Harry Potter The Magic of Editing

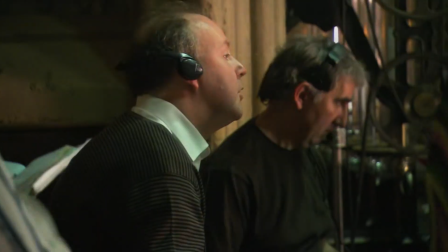(0:01) set? Yep. Good. And action!
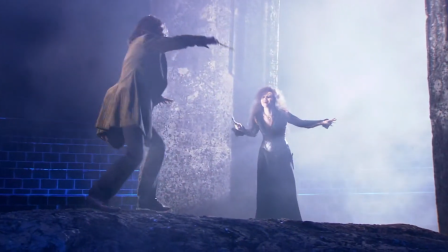No, no, no, that's not right at all. Let's try something with more energy.
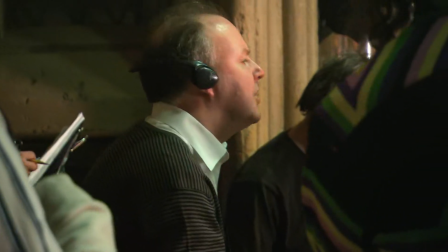(0:19) And action!
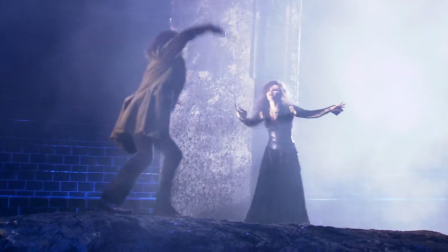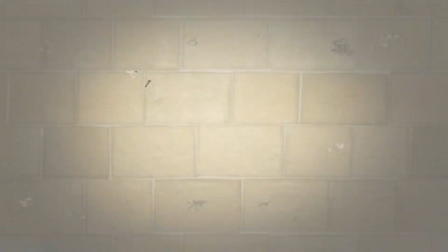I'm David Yates, director of Harry Potter and the Order of the Phoenix, and this is... My name's Mark Day, and I've been working with David for the last 7 years on virtually everything that he's done.
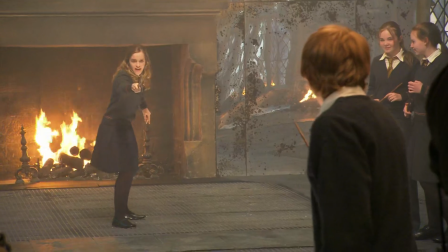(0:40)
A bit like a married couple, really. Yeah. Yeah, very good.
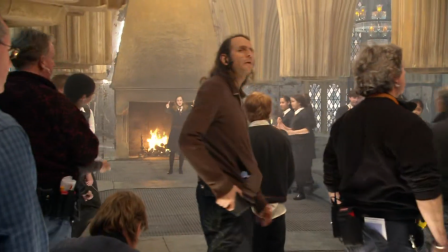(0:45) Let's do one more like that then. Lovely. So resetting, guys, going again.
Sometimes for a single shot, there might be anywhere between 3 or 20 takes.
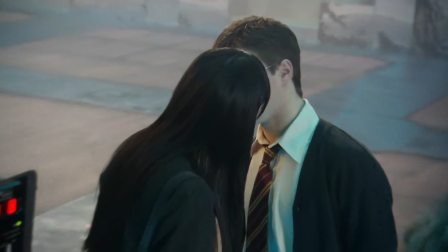(0:53)
Yeah. For example, when we shot The Kiss, each of those shots were probably anywhere between 5 and 27 takes of The Kiss.
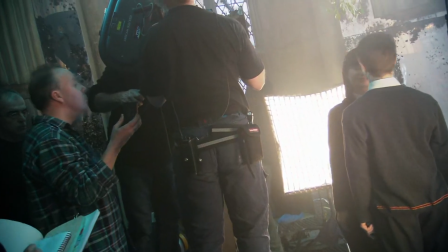(1:00) That was terrific. We'll do one more. One like that. This is it. We've got it, guys. That was great. You really lost yourself there.
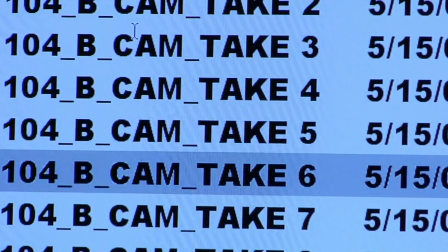(1:05)
The amazing thing about editing a scene is that you have all these choices, and Mark will make choices from the material I've shot. And it's a bit like having a huge puzzle. So I start putting the things together and try and get it into some sort of shape.
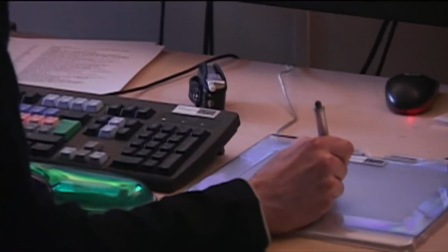(1:19)
Basically, there are 1,000 different ways you can cut a scene or a sequence. There's no right way and there's no wrong way. And we spend our days experimenting and exploring. And there's a very curious thing.
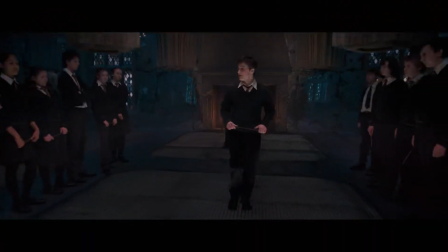(1:31)
You get to a point with a scene, whereas if you fast forward it at some speed, it suddenly feels like it's suddenly settled at a certain rhythm. You always feel it in your tummy when you've got to a point where you think it's poised and it's ready and it's working.
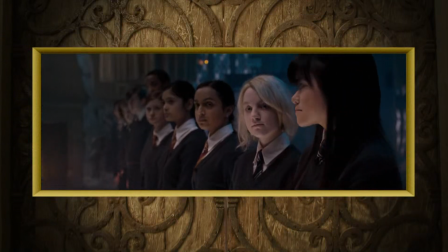(1:45)
Now let's look at a scene from the film and see how different camera angles can affect the tension.
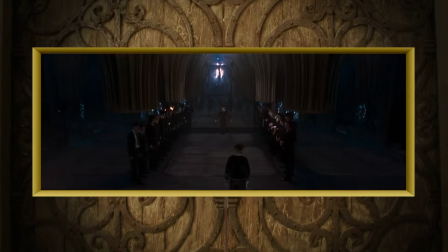(1:50)
First, the scene in a wide shot. The audience is removed from the action, but the context of the scene is established.
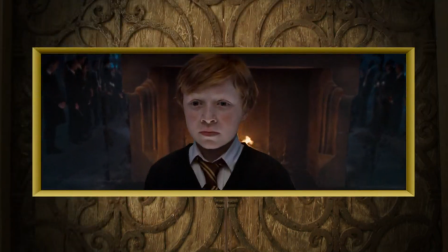(1:57)
Then the same scene using close-up shots. There's more tension since we're closer to the action.
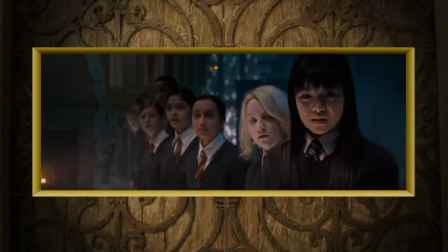(2:03)
We'll get a chance to play with this scene later. But first, let's look at some of the important elements in creating a scene.
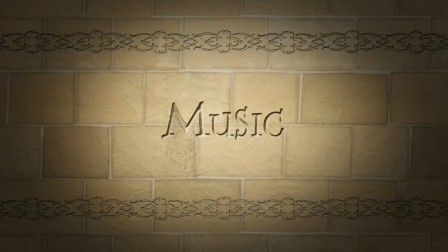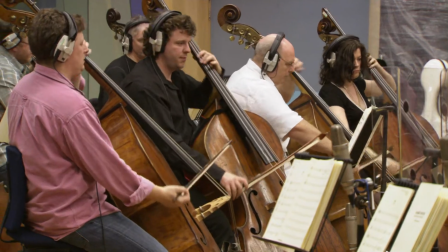(2:15)
Music creates mood and atmosphere and expresses the tone of the story. So it's a very good way of describing the emotion and drama of a scene.
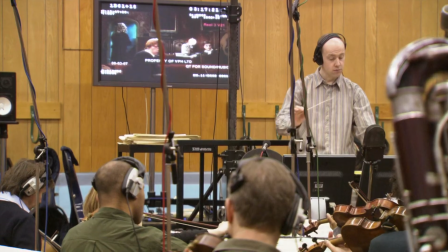(2:24)
But you can also use music by going against the emotion of the scene and putting something on that counterpoints it slightly.
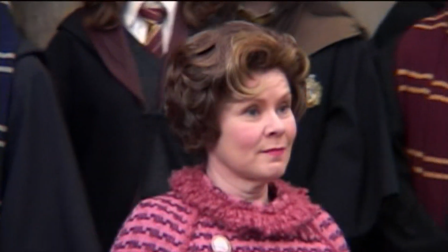(2:33)
For example, Professor Umbridge strolling around the school, assessing everybody. It's quite a comedic sequence, and yet there's a very dark edge underneath it. And that sort of jauntiness It starts off jaunty and then goes into a dark place, doesn't it?
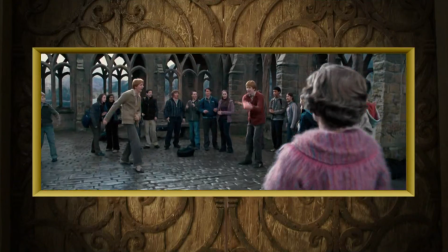(2:46)
Yeah. Now, let's look at the Professor Umbridge scene. First, with the music as it appears in the film.
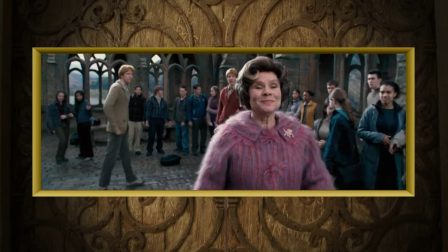(2:54)
And then, with more extreme music choices. Notice how the scene can be dark,
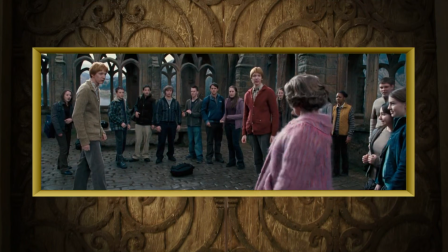(3:01)
or even ironic, depending on the mood created by the music.
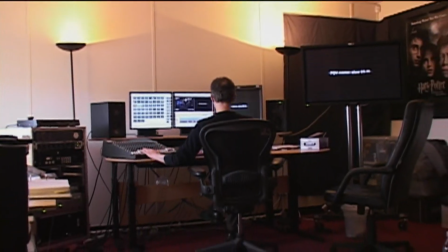(3:07)
So when you put music onto your sequence, it's probably worth trying several different radical approaches. You should just experiment, I think, because that'll teach you a lot about what music does to a sequence. Visual effects in these films are obviously a key component, a huge part of them.
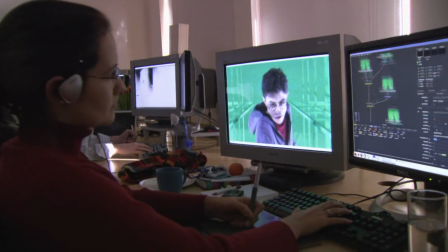(3:25)
Normally what you do is you edit a movie right the way through before you show anybody. Exactly.
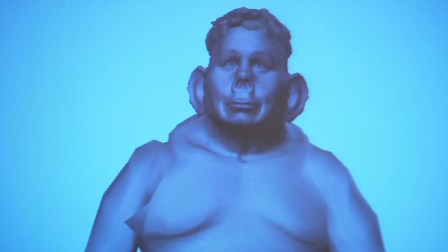(3:29)
But because a huge section of this film has a heavy visual effects element, you have to present work early,
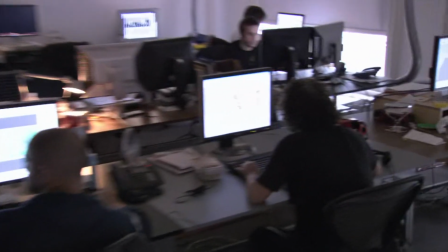(3:34)
so all these teams of animators and craftspeople can get to work on the scene.
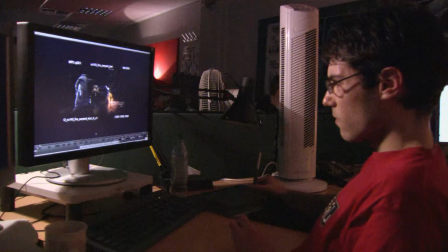(3:39)
And the visual effects, once they start coming in, changes everything again. So it's actually a very fluid, ongoing, organic process.
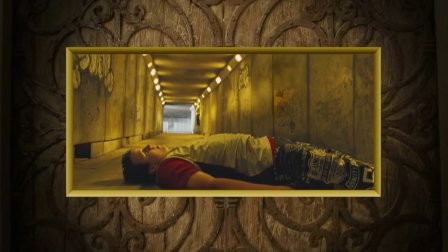(3:48)
Yeah. Let's take a look at some visual effects from the film and how they can enhance a scene.
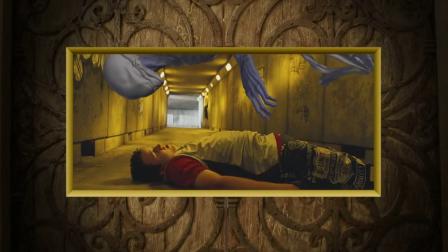(3:53)
First, the film footage as it was shot on the set. Then, with visual effects added to give greater impact to the scene.
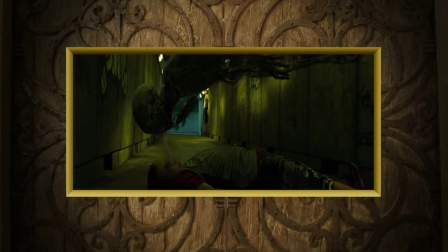(4:04)
Sound effects are another element that can greatly enhance a scene.